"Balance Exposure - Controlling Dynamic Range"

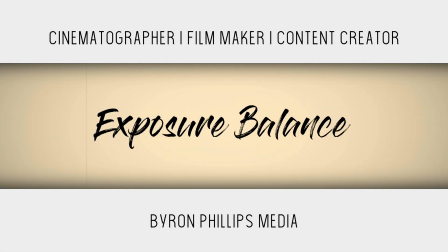[0:00]
Welcome back, guys. It's Byron Phillips from byronphillipsmedia.com, and today we are looking at how to balance an image against a window.
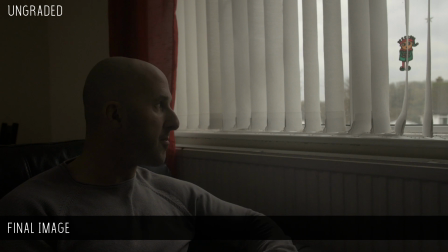[0:08]
So this is the final image that we strived for or that we achieved,
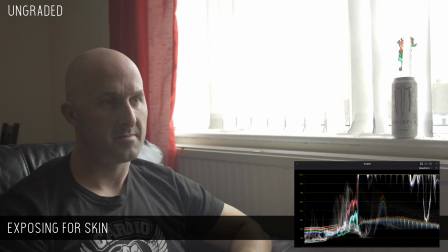[0:14]
and we're just going to run through exactly how we did this. So as we can see, when we try to expose for just the skin, we can see that we are in the correct levels for that,
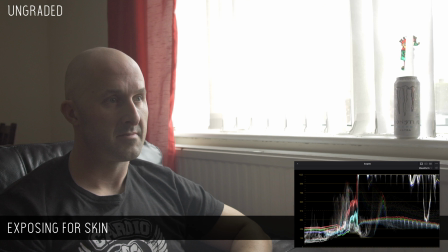[0:27]
but the window is always blown out, and you can see this with highlights in the waveform. Now this is taken from DaVinci Resolve, so this will give you an idea of what's happening to the image as we progress through each of the scenes.
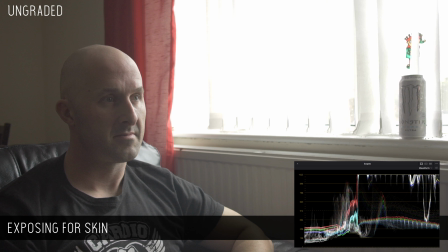[0:44]
So the next thing that we want to do is actually expose for the window.
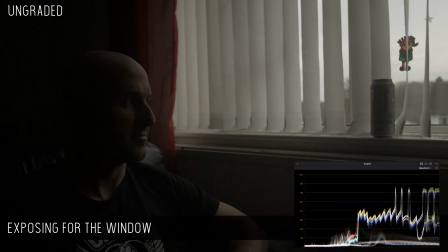[0:49]
So what we've done now is that we've exposed for the window, and as you can see, the highlights on the right have come down to where we expect. Now this was around 3 stops of ND. The lens is set at 2.2 and I think it's between 3 and 4 stops of ND,
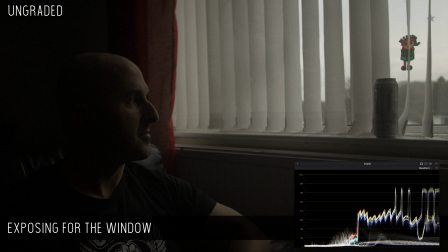[1:08]
just to give you an idea of the ballpark of what I had to do to get this down. Now as you can see on the left side of the image, we've completely lost the wall and we've lost the back side of the sofa, so the image itself is not balanced.
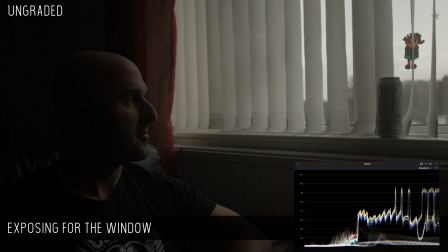[1:26]
Now if you're going for a very or an extremely moody look, you could leave it at here, but that is not what we're going for. We're gonna go for a balanced image. So whilst this gonna stay moody, it's gonna at least be a bit more balanced so that there's a bit more depth on the left hand side.
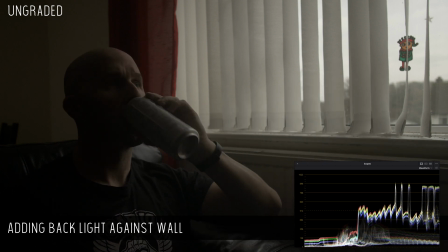[1:45]
So for this, we are adding a backlight against the wall. Now what I wanted to do was I wanted to add a bit more depth.
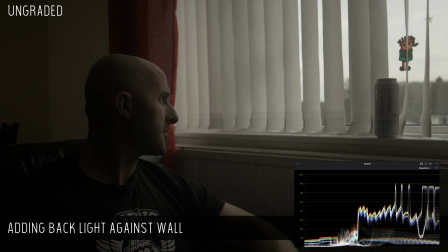[1:53]
Now in the last image we fell completely into darkness and I didn't want that. So what we have gone and done is by adding this light against the back wall, we have raised that depth a bit so that it is more in the scene rather than me just falling into complete darkness.
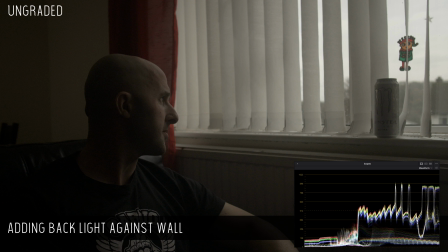[2:12]
Now this is exposed for 2 stops under to where my face is, so I didn't want it to match the exposure or go above. I wanted this to be natural looking, so that would naturally fall because of where the location is of that wall.
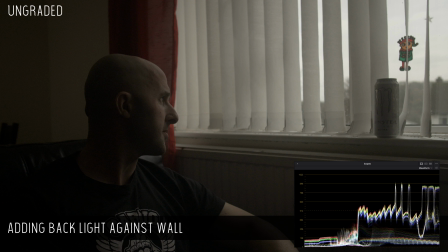[2:30]
It is falling behind the window, so it wouldn't get as much light as we'd expect it. So that's why I've tried to get that for 2 stops under to where my face is exposed for.
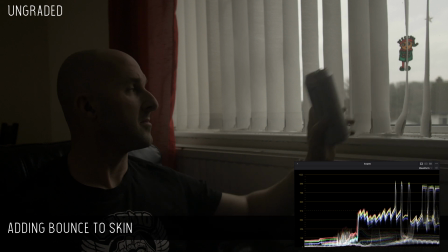[2:43]
Right, so what we have done now is that we have added a bounce card,
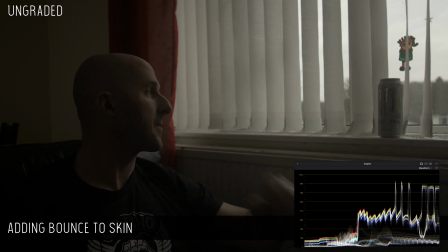[2:48]
and this is being held over the sofa by a reflector holder and a clamp, so it's almost like a boom arm. Now this doesn't appear to be adding a great deal, but between the last image and this image,
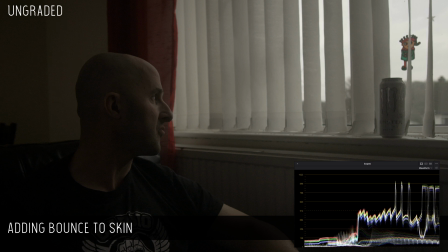[3:03]
what we're seeing is that you get to see my ear much better, which is fantastic because it's a tiny little ear. Now when I did the meter reading, it was originally 4 stops under from the key side of my face.
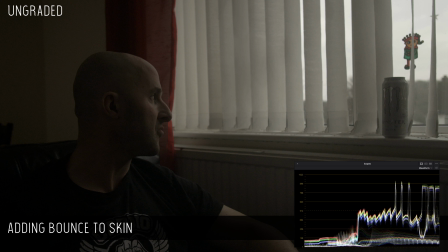[3:21]
Now this was coming in at about 2.5, so just by adding that bounce card, we have added in about 1.5 to 2 stops of natural light which is coming in from the window. So this is balancing the image a little bit better.
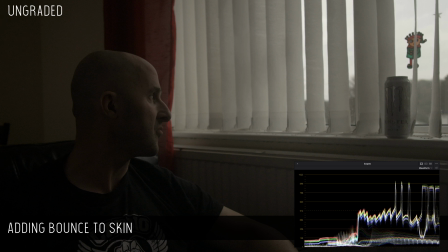[3:40]
We're not completely falling into darkness on the left hand side, and we are trying to control that image as natural as we possibly can.
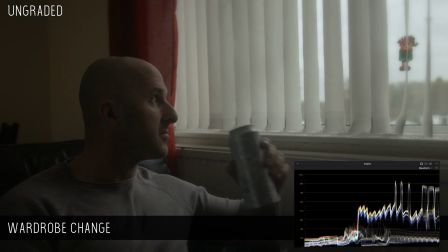[3:50]
So what we've done now is that we have done a wardrobe change, and basically I was wearing a black t-shirt before and I was falling into basically the levels of the sofa, which is what we didn't want.